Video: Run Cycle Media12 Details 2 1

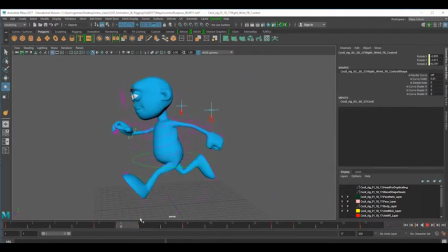(0:02)
With the intention of making my animation a little more attractive, I'm going to just do a group of additional little details that I want to add to it just to make it a lot more interesting. Things such as the spine. I'm going to try to generate the spine,
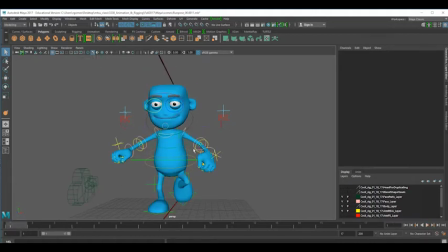(0:22)
and similarly to what we've done before, I have I'm going to generate on the first keyframe and the last keyframe just keyframes at the point of 0, so there is no rotation on those. And I know that my keyframes on 5,
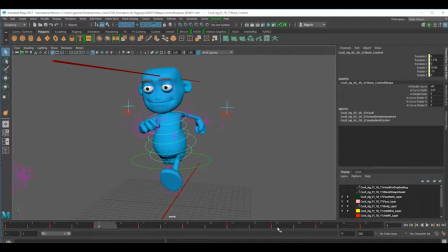(0:40)
I believe it's 5 and 13, will be the ones that will require some changes. And I'm just going to try to animate those three elements: the chest control, the ribs control, and the belly control.
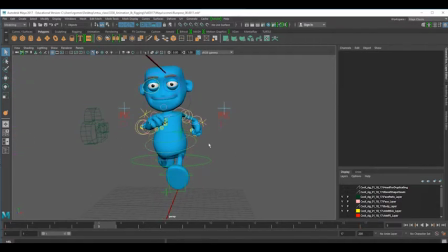(0:58)
So I'm going to start by rotating when he is with his left foot forward. I'm going to rotate his belly in the opposite direction.
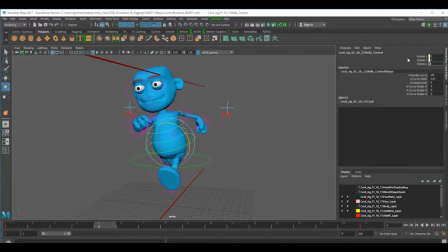(1:13)
So I'm going to give it a number of maybe say 8, see what it does. 8 on Z. And then I'm going to maybe give a little bit minus
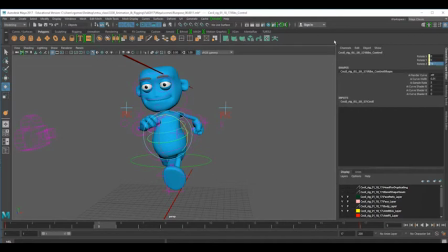(1:33)
5 to the ribs control, and then the chest control I'm going to try to just counterbalance it at minus, let's say minus 12.
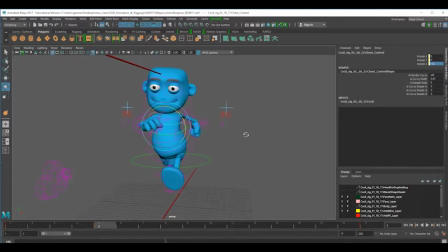(1:52)
So that was the value for that. And now I'm going to go and counter animate it in that frame 13, which is the opposite to that. And of course, in that case, I will need to do the opposite numbers. So it will be from 8 to minus 8.
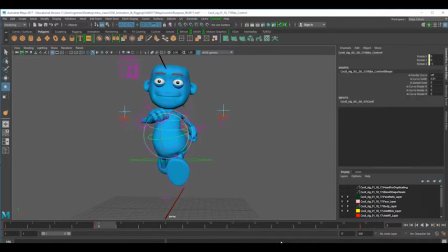(2:17)
And then from minus 5 to 5. And then minus 12 to 12.
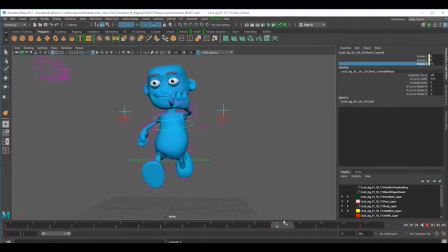(2:36)
So then you start seeing his back curving in a more attractive way. Another little detail that I want to add, and this is just me trying to make it a little bit more interesting,
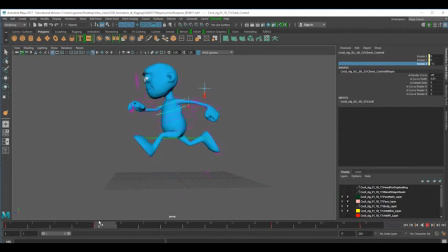(2:54)
is when I am going to the extreme position, I'm going to try, and I know the foot is going to slap, so I'm going to try to do this, the feet, give them a little bit of toe action between 5 and 7.
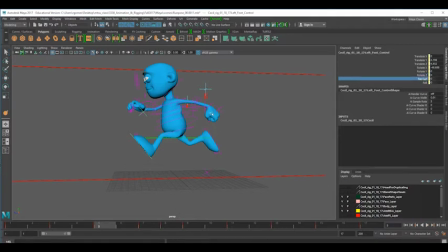(3:11)
So I'm going to go and I'm going just to bring up the toe a tiny bit. I'm going to say to 4. So I'm going to keyframe that. And I'm going to still keep that 4 in frame 7.
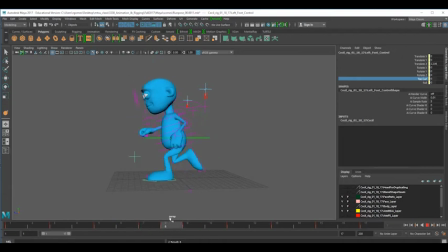(3:30)
So when the foot goes up and then slaps down, makes it a little more interesting. And I'm going to do the same for the other foot. So we know that it's going to be 4.
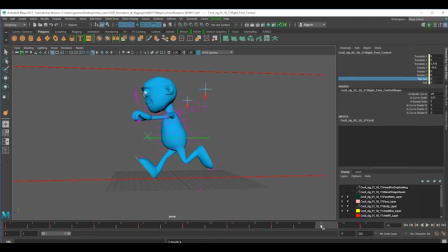(3:48)
Keyframe that. And then the next one, hold it 4. Keyframe that. So now he does it.